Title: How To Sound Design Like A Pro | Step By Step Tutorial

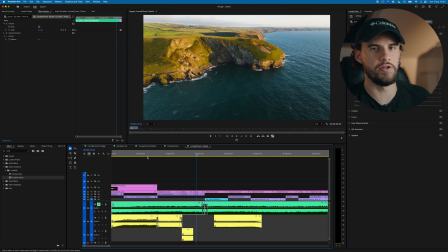(12:13)
It's one of those things where if you get it right, your audience won't notice, and that's what you want. But if you get it wrong, they will notice, and it just starts to seem really cheap.
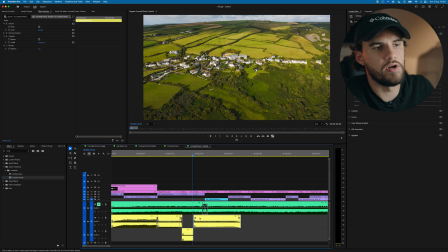(12:28)
So like, that'll do. Bear in mind, we're going to be saved by having soundtrack over it anyway,
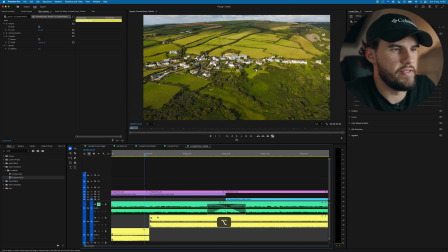(12:34)
but I'm just giving you an idea of how you can edit these things with sound.
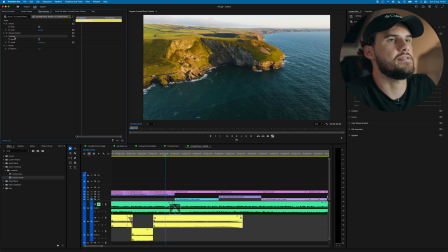(12:42)
So for me, we're closer to the action now. So I'm going back to this C sound, and I'm going to take that low pass off.
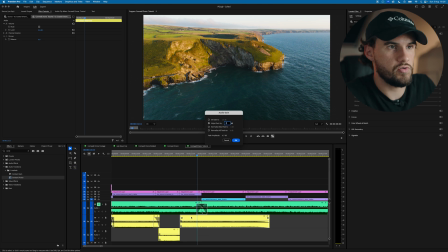(12:53)
I kind of like that volume level. I'll maybe increase it a little bit as we are slightly closer than we were here.
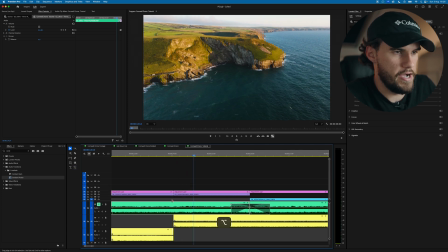(13:00)
And the waves are choppier, you can see. And I'm going to just bring this in. Again, you can do it with constant power, or you can do it with keyframes. If I match the keyframe up to the highest part of the volume, we'll get a perfect J cut. And you can experiment with bringing this in even sooner, so you can have like a nice... So the thing with J cuts is it builds up your audience's expectation of what's to come next. So if you can hear the sound of waves on this clip, it's just building up that drama. So this is our last clip before the climax.
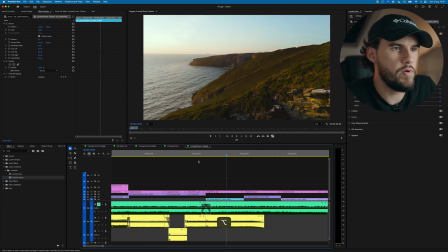(13:47)
We can still hear the C.
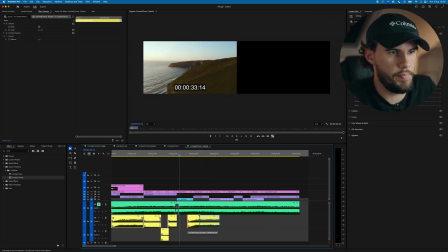(13:54)
Just to freshen it up, I'm going to take an earlier part of the clip and jump us in here,
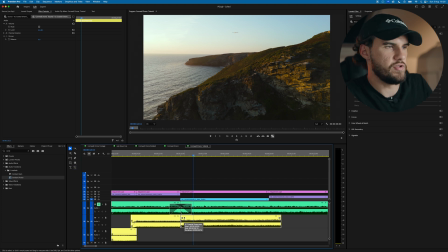(14:00)
just so it sounds like it was shot at a different time. I'm going to grab my constant power. I'm going to make that a little bit shorter because I want this transition to be punchier. That is a little bit loud, so take it down.
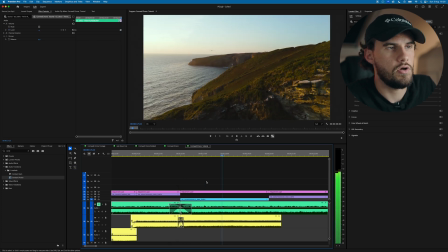(14:20)
Cool, I like that. So with this climax, we're wanting the sound to really punctuate the climax of the video and to really make it pop. So we've got our two elements now. We've got the Waller and we've got the soundtrack.
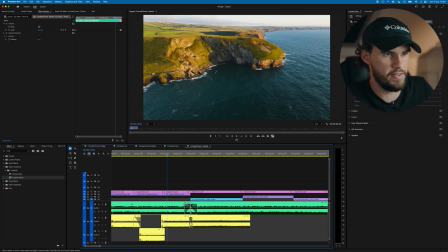(14:35)
So if I just play these now both together.
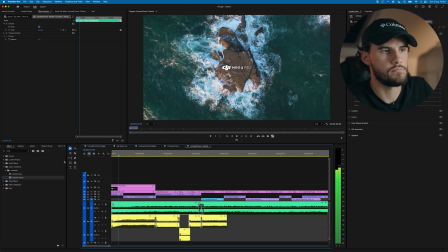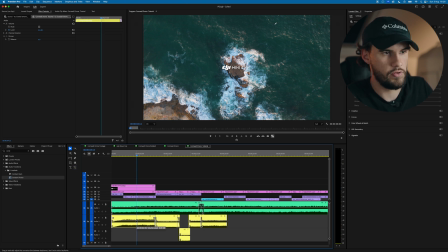(14:42)
Now I can already tell this is too loud. So I'm going to take it down by 5.
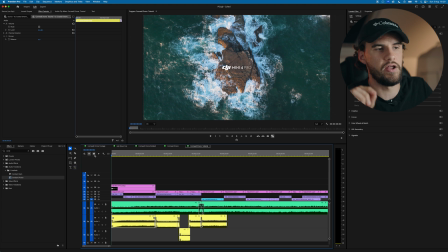(14:50)
I do want it to be loud in the opening because I want to set the scene, but then I don't want it to overpower the actual soundtrack itself. So what I'm going to do is put a keyframe here and just have this tail off.
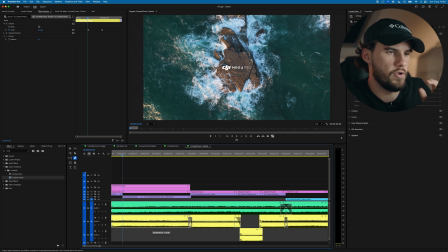(15:02)
I like to work in increments of 5 or 10. So I'm going to bring this down just by 5.
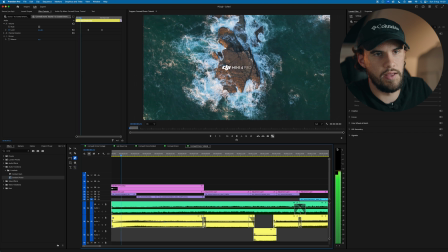(15:14)
Also making sure we're keeping an eye on our audio levels here. We don't want anything going over
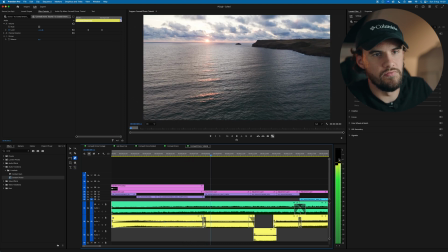(15:25)
0.6 really.
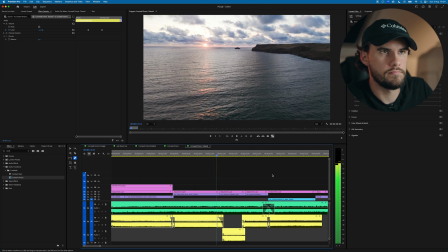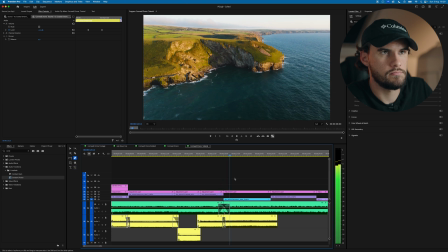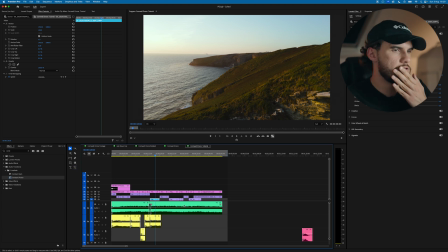(15:36)
Cool. So you can adjust your soundtrack level in comparison to the Waller. End of the day, it's a creative choice. For me, I want the soundtrack to be heard more. I don't want it to feel like, again, I don't want the audience to be drawn to the sound effects too much.
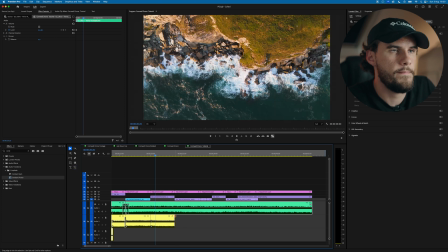(15:56)
I'm going to continue this Waller over here, because it's a continuation of that previous shot.
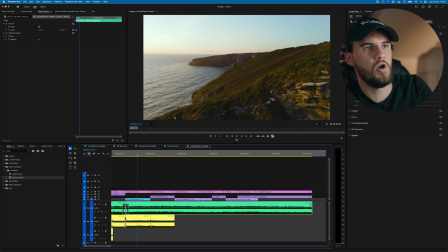(16:02)
In my mind, we're following this bird here.
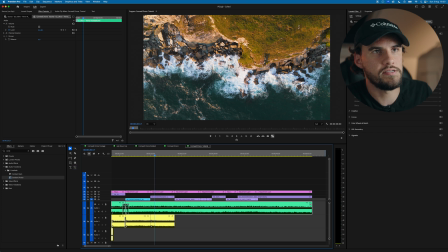(16:05)
It comes in, and then these birds here are kind of helping to continue the story.
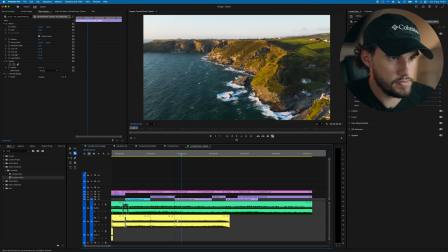(16:16)
Now, I'm going to stretch this out and just drop it off by 10 as we're now a lot further away.
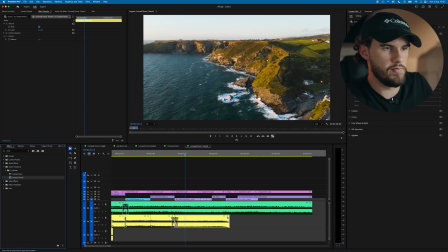(16:28)
I think 5 works. And again, just play around with it until it sounds right. It's not going to be an exact science. You're just trying to craft the sound with what you're seeing. I like that because I still want to hear the sound, because I can see the waves crashing on this rock. And I want to be able to hear that as well.
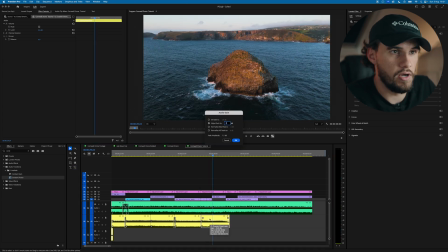(16:51)
And this is a bit closer up, so I'll just dial it up more. And what I'll do, I'll probably take it back.
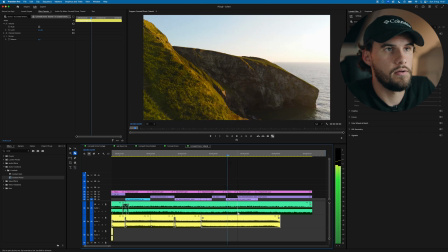(16:58)
Just so we have that. Then this shot.
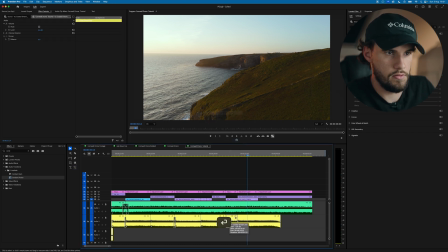(17:06)
Just gonna drop it off a little bit.
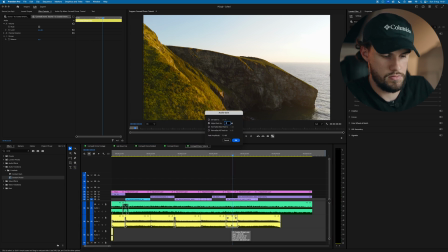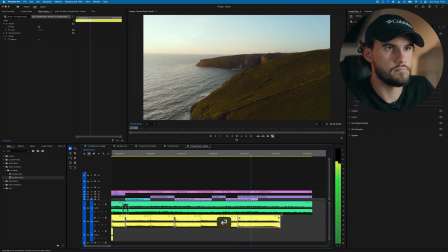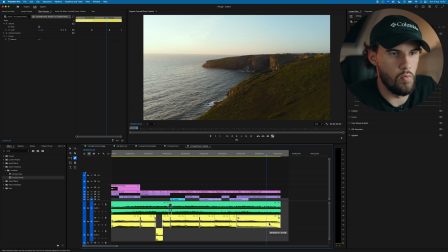(17:25)
And I'm going to have this tail off actually towards the end, as I want the soundtrack to kind of win out in the end. Almost like that feeling of when you see in movies where like someone's so concentrated that the sound, their ears start to fuzz and the sound just gets quieter and quieter as their focus is drawn towards something. You can do that with sound as well. Just have the sound dip out and the soundtrack stay the same. And the soundtrack will start to really push that emotion through.
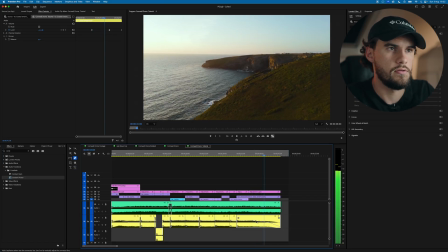Because that's the thing with film, with video, is if there's no sound, if you can't hear anything, it can then become unrealistic, especially if you're looking at something that clearly has movement, that clearly in real life would have sound. But you can then start to use that as an artistic tool. So if it then starts to become unrealistic, it can either feel unrealistic and feel like it's not working, or it can feel unrealistic in a good way. It then becomes hyper-realistic. It then becomes creative. And that's when you have this, you can have that beautiful moment where the sound disappears, the diegetic sound, that sound that you're hearing in the scene. And you're just left with the soundtrack. And the soundtrack, because it's only the soundtrack, it's almost like the soundtrack is staring you in the face and asking you how you're feeling in that moment. And it's drawing that emotion out. At least that's how I feel. Maybe I'm weird, but that's how it makes me feel when the sound drops out and I'm just there for that soundtrack. We've got a really good base for the video,
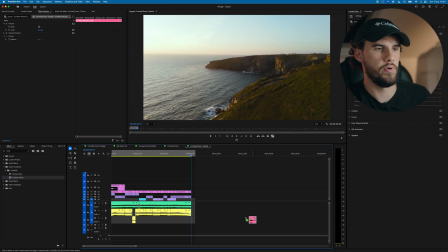(19:12)
but now it's time to add the little seasoning on top, which is our sound effects, essentially. What I'm going to do is start with the things that interest me most. As I've been going through the video, I'll be kind of observing the things that stick out at me.
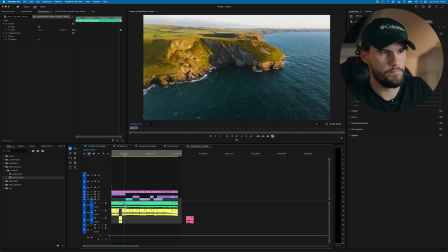(19:27)
So if we look at this climax here, where I'm wanting to kind of build this drama,
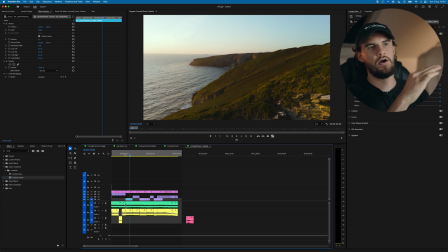(19:36)
we've got a lot of elements. We've got the waves crashing in louder. We've got the climax of the music.
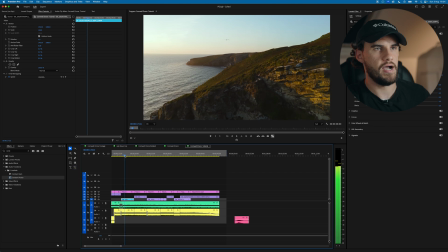(19:43)
But we can see a bird coming in, and I want to highlight that with the sound of a seagull.
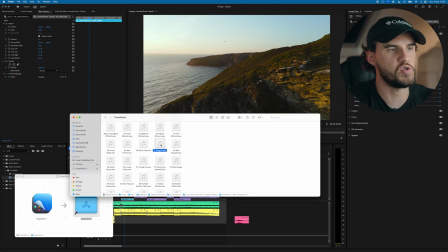(19:53)
I've got a couple different options. Now, I love this transitions pack because they've built this sound ramp before the sound effect, so it builds up and then you hear the sound effect, and it just sounds wicked, especially for these transition of shots. So you've got seagulls and bird squawk.
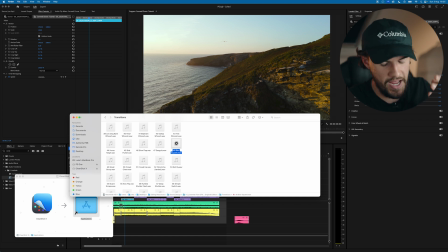(20:12)
I'm gonna go for that because you can hear that kind of like, it's like a timer before. I just think it sounds wicked.
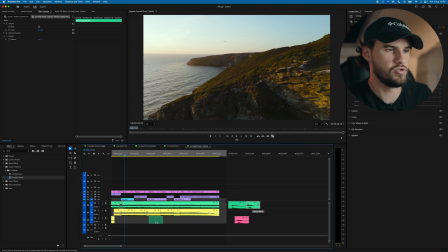(20:23)
Top tip, if it sounds wicked and it's not too overpowering, do it.